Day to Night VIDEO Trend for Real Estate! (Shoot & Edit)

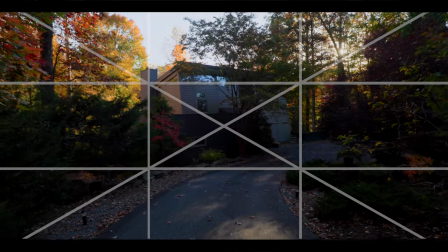And for the back shot,
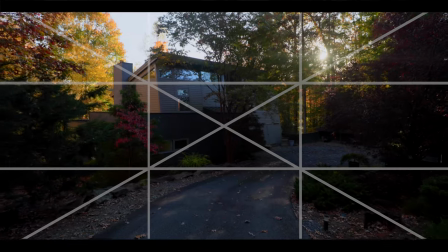I kind of went a little bit complicated I don't know why I just got creative and felt like doing this started the shot on the light fixtures centered perfectly on my grids on my camera and then panned
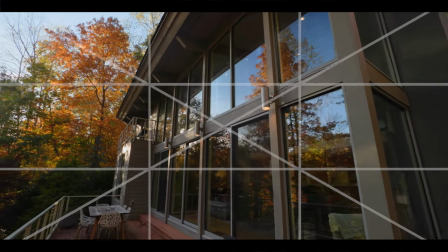down into a centered normal shot of the patio and did
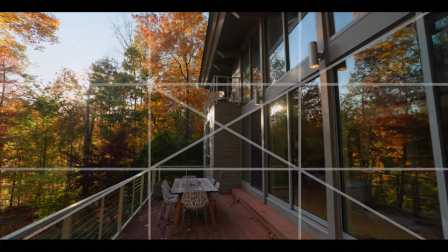a push-in section of the shot and then did a pan to the left to center on the trees
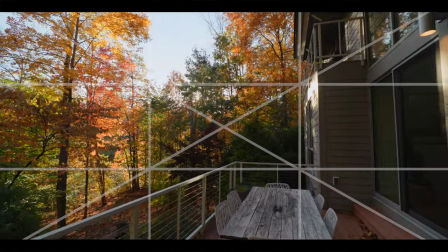showing the view in the backyard and the reason I did this complicated shot is to show a few of the main features,
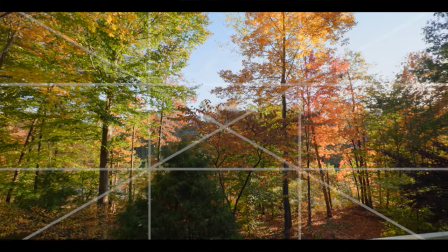which are the outdoor lighting and then the backyard view and also the house glowing in the middle section.
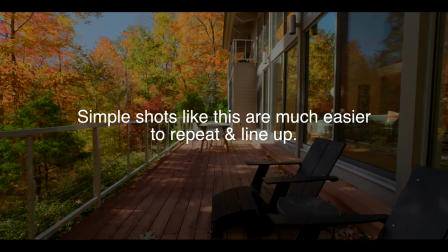You could definitely do just a super simple shot, like walking straight forward along the center of the back patio, and that would look really good.
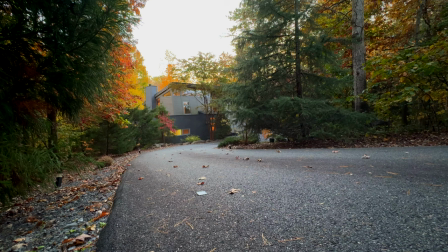That'd be really easy to edit too. So really, really simple workflow. We got the daytime shots.
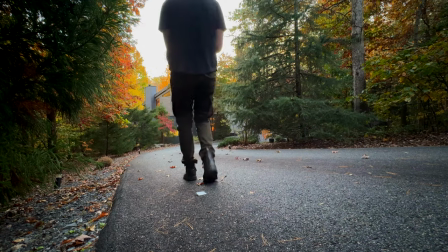We leave the markers there until the sun sets right after sunset. And then we go down and do the exact same shots at night.
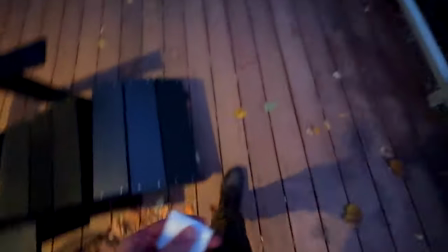And definitely make sure you don't leave those duct tape chunks behind for the homeowner or whoever else is at the house.
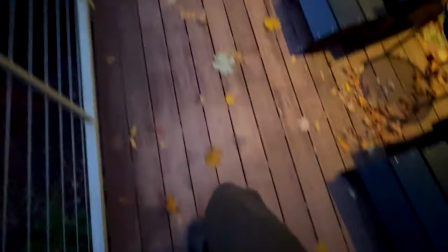Get your shots, pick them up, go get the next shot, pick those up, and then you're probably done with your shoot. So super simple workflow, just do the same thing two times. That's it. And now we are ready to edit. So once you import your footage drag it onto your timeline And what I like to do is just stack the two different shots that are
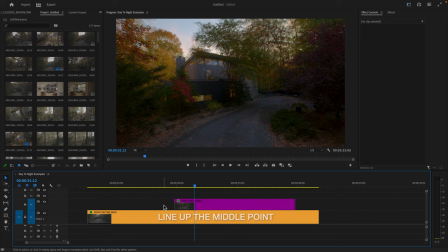the same just drag and drop them onto the timeline stack them on top of each other and find where the ending point is on both of them and Line that up. So they're at least somewhere similar and then the way to line them up to where they can smoothly transition from one to the next is
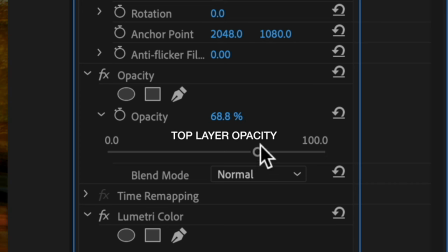change the opacity to lower on the top layer and
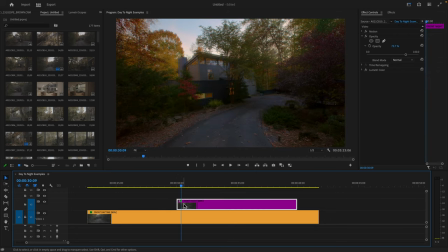you know you're gonna have to move it left and right to where at one point where you want the transition to be it is as close to the same as possible on both clips.
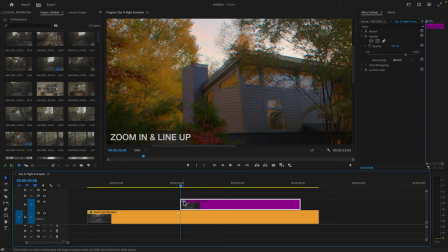So one tip to help you line it up is to zoom in on that point where it lines up the best and then if you need to you can zoom in on your top clip and then adjust the position a little bit to where at least the main features are lined up a
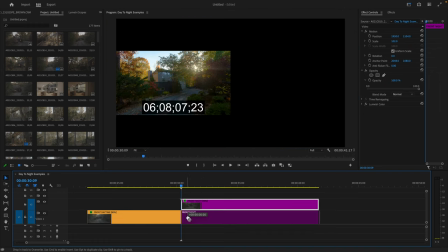little bit closer. So then you can go ahead and cut both of them right there and put one next to the other and we're ready to go to add a transition. There's lots of ways you can transition from one to the next but we're just going to do a really really simple one and add a crossfade.
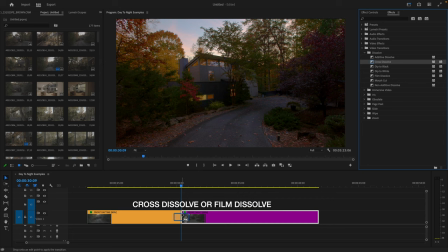So as long as it's lined up pretty good it's going to crossfade from one to the next so the main thing is you want to make sure that the transition
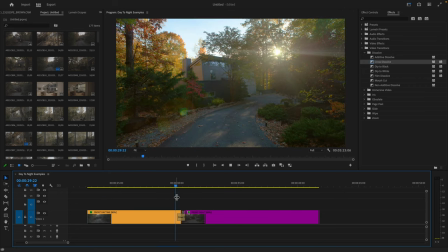is pretty quick so that the parts that don't line up perfectly don't drag out too long that is the really simple edit but
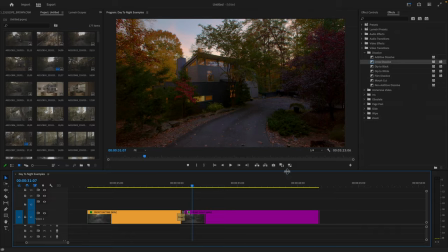now we'll get into a more complicated one that i think looks a lot better so
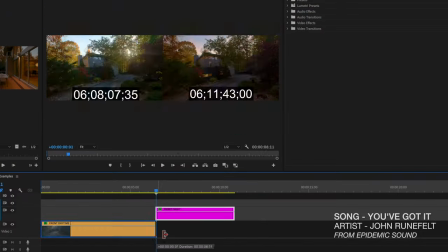to do the luma fade style transition what we need to do is actually move our clip up
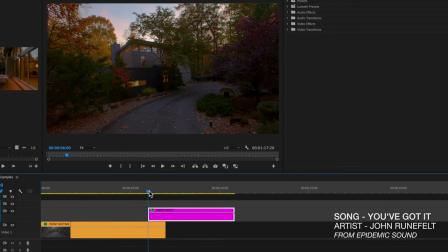and then extend both sides to where we'll have room to work with it and build a transition.
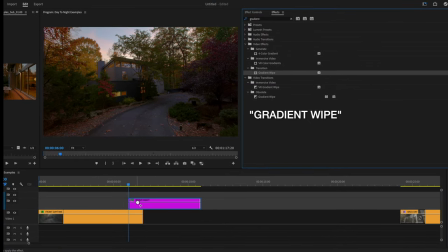So just search for gradient wipe in Premiere Pro and drag that onto your top clip and then what we're going to do is add some keyframes. So first just navigate to the start of the second layer top clip and type in 100 so that will apply the effect.
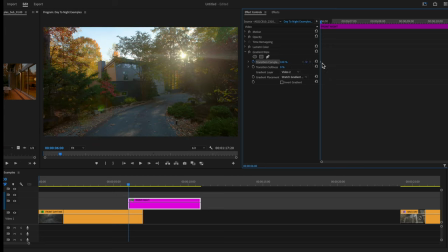Then we're going to click the keyframe action button and then scroll
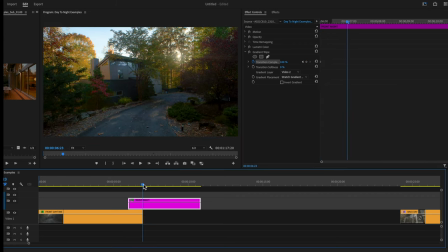over to where we actually want the effect to end where we had it before type in zero and that's going to add a second keyframe so
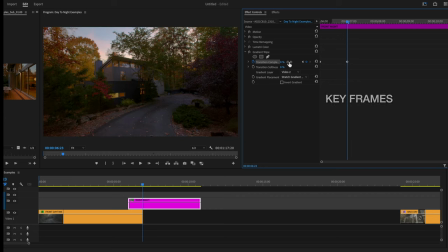that the transition is going to happen during that time period so you can customize this however you want to you can invert the gradient sometimes it looks better sometimes it looks better not inverted it's all up to you creatively.
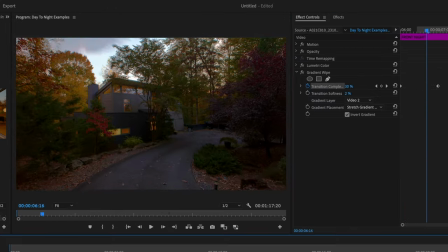So you can soften the transition too and that makes it less glitchy looking
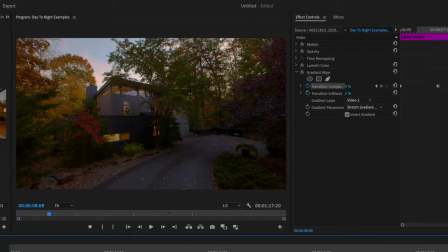if you want to and basically just have fun with it.
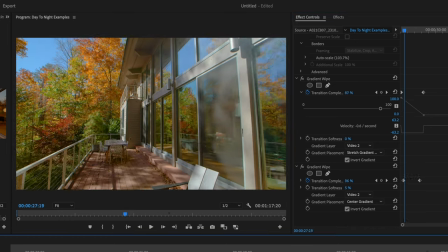And if you really want to sell this transition to feel natural to the viewer and feel more immersive you've got to add sound effects. So that's where today's video sponsor comes in, which is Epidemic Sound.
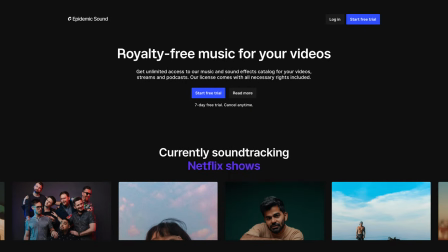My favorite place and I think the best place to get your music and your sound effects for your videos.
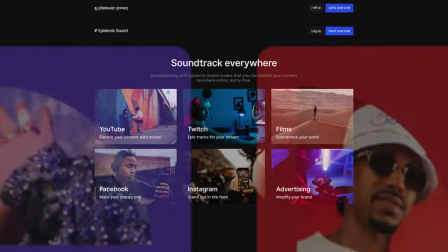With over 40,000 sound tracks and 90,000 sound effects in their library, I can vouch for it that it's an absolute joy to use their service. And personally, I've found everything I ever needed on their website for any type of client project,
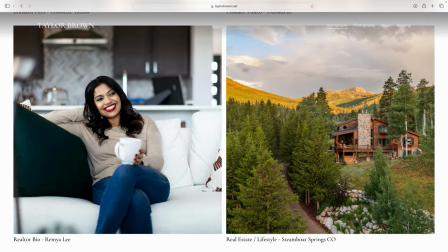whether that's narrative or real estate or social media type of stuff too. So for this day to night effect, we're going to go in and search for sound effects.
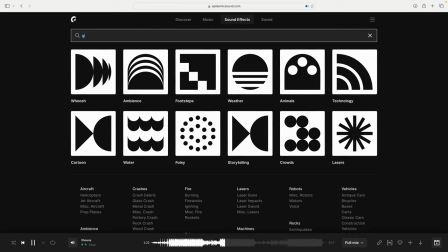The main thing I like to use is either a whoosh sound or a kind of glitch sound because it's not really a natural thing happening on screen. So I think a glitch where it's like a little electronic sound works really well because you're kind of doing an obvious edit and that makes sense in that context.
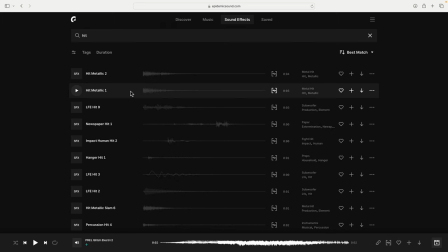So we're just going to search for that and lots of results are going to instantly come up. I'm going to pick a few, download them, and get back into my edit.
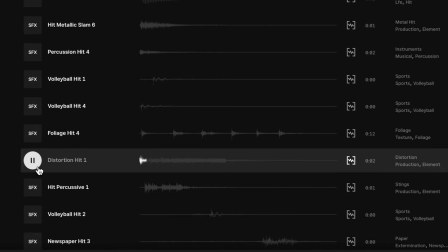And if you want any of these sound effects that I'm using in this video today, I will have a link down below the video for a custom playlist from this video for the sound effects and soundtracks that you're hearing right now.
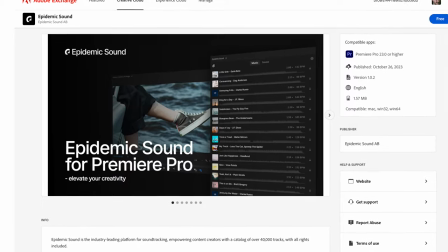And if you didn't know this, you can now get a plugin for Epidemic Sound in Premiere Pro.
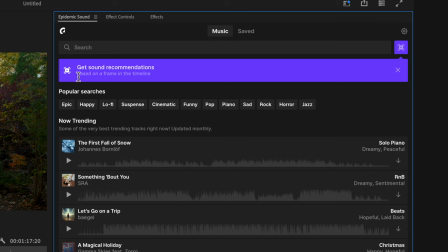So if you use that for your editing, this is a huge deal for you. You can just download it through Epidemic Sound and Adobe.
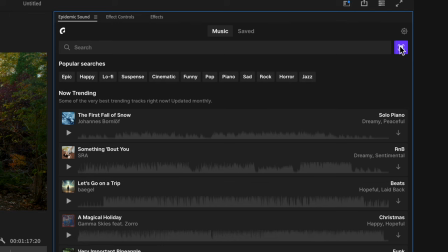I'll link that down below the video.
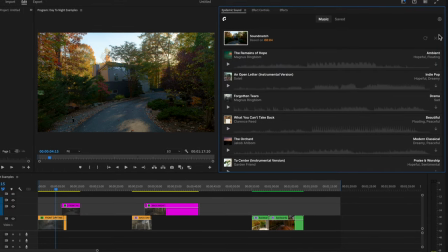And then all of Epidemic Sound's features for searching and the AI and everything is just going to be in Premiere Pro.
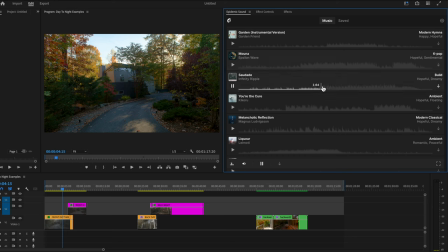So you don't even have to go onto your internet browser to find music. Pretty sweet. So if you're new to this and you don't already have a music subscription service or if you have been doing this for a while and you want some more options for
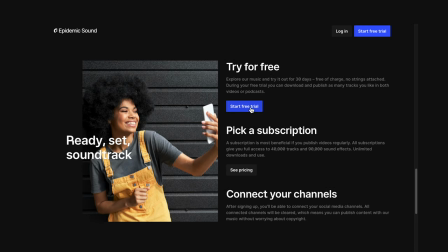your productions you can use my link down below the video for a free trial which will cover licensing for anything you make during that time period so big thanks to Epidemic Sound for sponsoring this video now back to the tutorial so
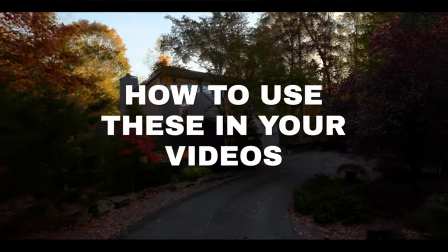that's pretty much it I think this is probably one of the best trendy things that's not really just trendy.
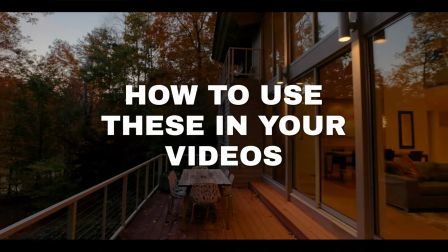I think it's actually a cool way to show different features from daytime versus nighttime because for houses a lot of the selling
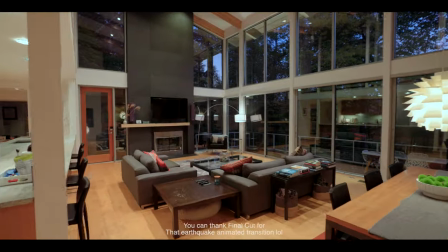point for upgrades and stuff is gonna be lighting and cool upgrades stuff like that like pool lights or front elevation lights. That's what fancy houses have so this is a cool way to show that off in a interesting way. I once again just like any trend overdoing this too much can just be annoying to watch it loses its effect so i think maybe one or two per video maybe three would be max for me i would want it to come off as a thoughtful intentional thing not just a constant visual attack of trendy stuff happening basically so if there's a reason to show it i think it's really cool if there's not a reason to do it then i think it's kind of uh distracting and kind of a little bit excessive but anyways that doesn't matter this tutorial is just about how to do it i hope you guys have fun and use this thing however you want to because it's it's fun it's all about being creative and making cool stuff so a couple other fancy options for this are the atmos ninja has a feature
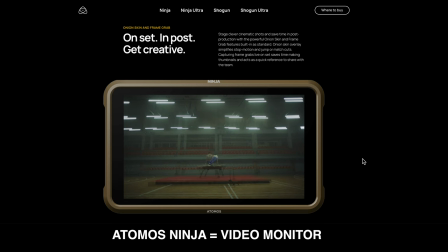called onion skin you can do a shot while viewing a previous shot with a low opacity.